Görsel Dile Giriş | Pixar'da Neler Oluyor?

Merhaba, ben Deion Kelly. Pixar'da storyboard sanatçısıyım. Hani eski bir söz vardır, bir resim bin sözcüğe bedeldir denir ya, doğru. Basit görsel işaretler kullanarak türlü türlü güzel fikri, çeşit çeşit duyguyu karşı tarafa geçirebilirsiniz.
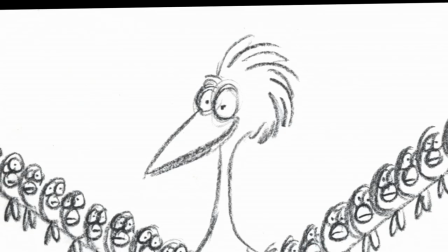18s
İşte bu sayede tek bir resim koca bir öyküyü anlatabilir.
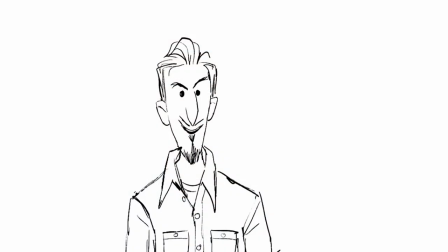24s
Hadi şimdi bu sahneyi basit bir çizim haline getirelim. Tıpkı Pixar'da yarattığımız storyboardlar gibi.
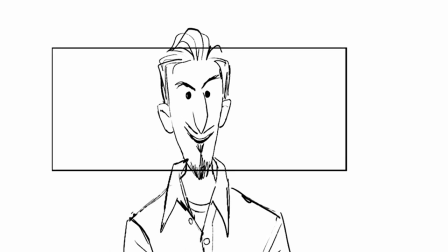29s
Dikkatinizi çeken ilk şey şu olacaktır. Kadrajın içindeki bir şey ne kadar büyükse o kadar önemlidir.
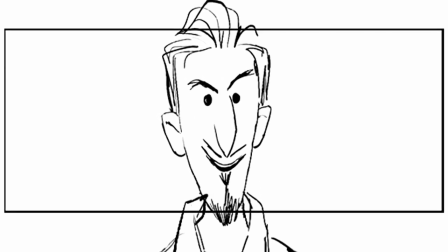34s
Mesela bu karedeki en önemli şey kesinlikle benim.
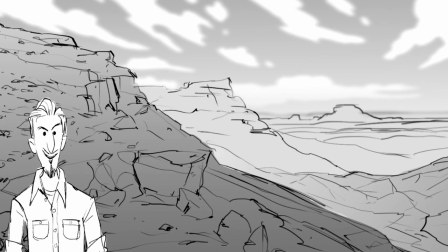37s
Karakteri geniş bir mekan içine yerleştirerek küçük göstermek, onun ne kadar savunmasız olduğunu veya dünyasının ne kadar büyük olduğunu anlatmanın bir yoludur.
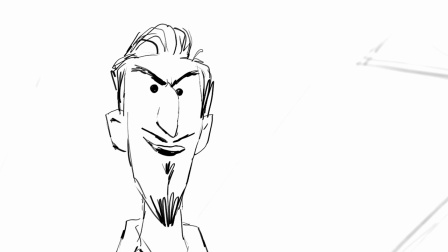44s
Alt açı beni buyurgan ya da tehditkar gösterebilir. Şimdi ise biraz dengesiz görünüyorum. Ekranda gördüğünüz her şey bir seçimdir. Ve bunların hepsi de bir öyküyü anlatmanıza yardım eder. Bu Ratatou'nun geliştirilmez hafası resimlerinden biri. Tek başına bu resim bile şekil ve kadrajın öykü anlatımı için ne kadar önemli olduğunu gösteriyor.
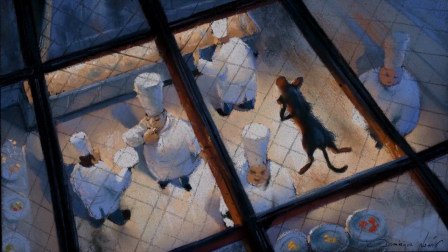63s
Bu resimde kadrajdaki her şeye, hatta kadrajın kendisine bile bunu çizen sanatçı karar vermiş.
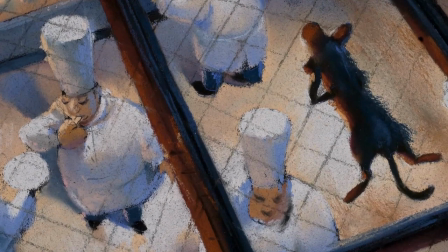68s
Remy'e bakın, kendisi aslında minik bir fare ama bu karede bu perspektiften bakılınca şeflerle aynı boyutta görünüyor.
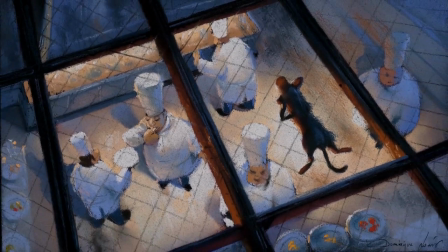73s
Pencereler onu mutfaktan nasıl ayırıyor, görüyor musunuz?
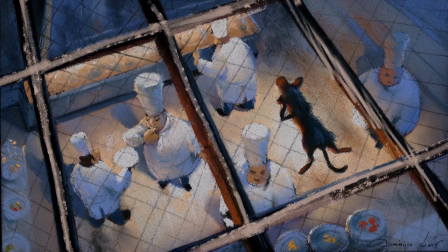76s
Remy'yi içine hapseden bu düşe ve yatay çizgiler onu şef olma hayaline ulaşmaktan kelimenin gerçek anlamıyla alıkoyuyor.
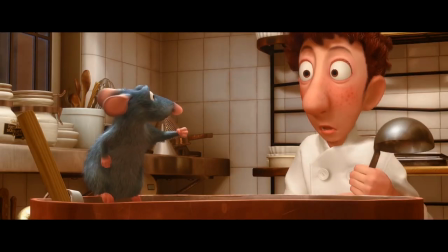83s
Ama bir yandan da Remy şeflerle eşit gibi ki bu önemli bir nokta. Şekiller de öyküyü anlatmamıza yardımcı olur.
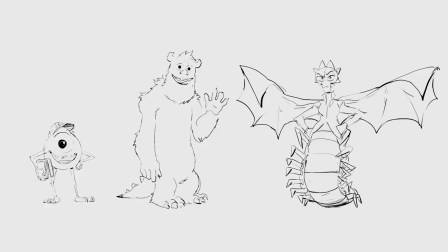88s
Sevimli Canavarlar Üniversitesi'ndeki bu üç karakteri ele alalım. Mike, Sully ve Heart Scrabble.
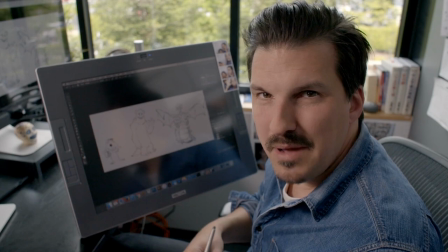94s
Bunları tasarlayan sanatçı her birinin karakterini güçlendirerek yansıtan şekillerden yararlanmış.
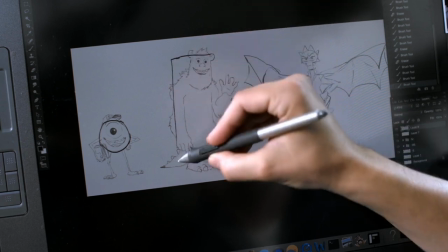99s
Mike basit bir top şeklinde, tehditkar ve korkutucu değil. Sully ise dikdörtgen şeklinde, kuvvetli ve hantal görünüyor.
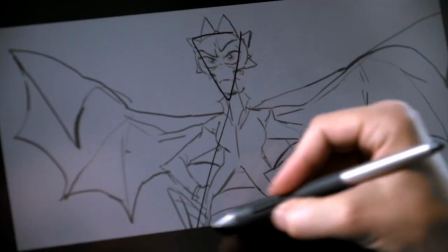107s
İnsan onun korkunç olabileceğine inanıyor. Heart Scrabble ise bir sürü üçgenden oluşuyor.
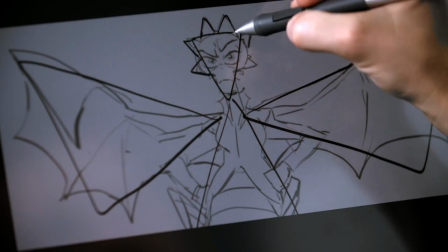111s
Sivri hatları ve tehditkar bir görünüşü var.
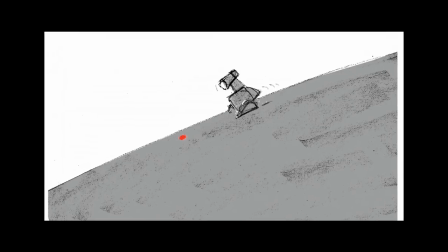117s
Görsel bir öykü anlatıcısı olarak, izleyicilerinizi pek çok farklı yolla yönlendirme şansına sahipsiniz.
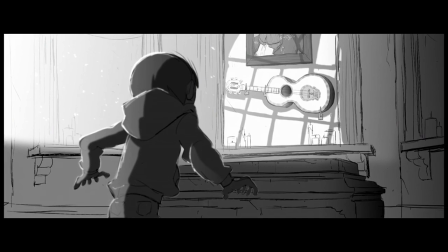124s
Mesela renk gözü yönlendirebilir. Değer, yani bir şeyin karanlık veya aydınlık olma düzeyi, o şeyi resimdeki diğer her şeyin önüne geçirebilir.
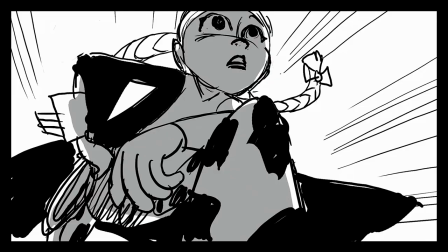131s
Filmlerde karedeki konum veya boyut da önemlidir. Bunlar da bir karakter veya anın bize ne hissettirdiğini etkileyen şeyler.
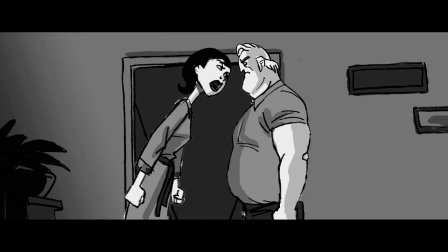138s
İnanılmaz ailenin senaryosunda yer alan bu sahne iki kişinin tartışmasından ibaret ama storyboard sanatçısı Helen'ın esneyebilme yeteneğini kullanıyor ve Helen bu sahnedeki güçlü karakter olarak öne çıkıyor.
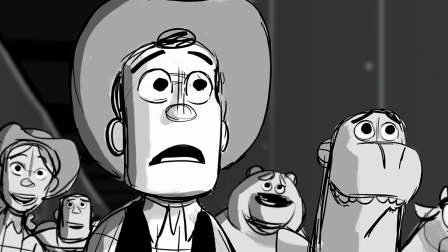147s
Tek yaptığı esneyerek Bob'dan daha büyük hale gelmek. Sanatçılar genellikle bunu karakterlerden birini karede daha yakın ve daha büyük göstererek sağlarlar.
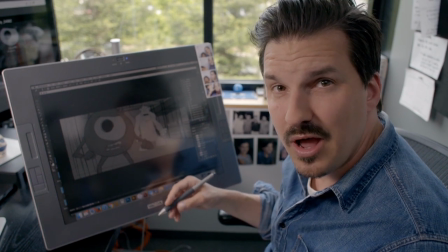154s
Sevimli Canavarlar Üniversitesi için çizdiğim bu storyboard da Mike'ı ön plana çıkararak ve kameranın yakınına getirerek onu nasıl karenin hakimi kıldığını görebilirsiniz.
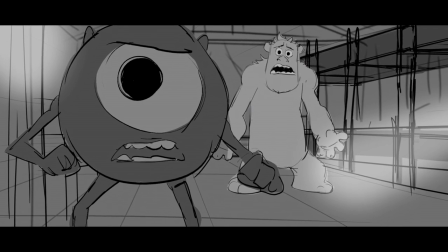162s
Bu sırada Mike korkunç bir karaktere bürünüyor. Onun bu karedeki en büyük şey haline gelmesi en güçlü karakter olduğundan kaynaklanıyor.
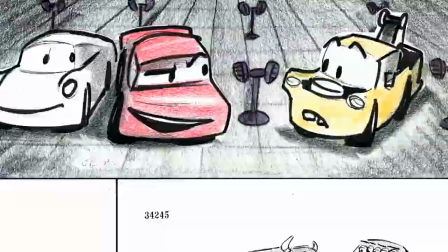170s
Hatta Sally'den bile daha güçlü. Sadece görsel dili kullanarak o kadar çok şey anlatabiliriz ki sıradaki videolarda bunu keşfedeceğiz.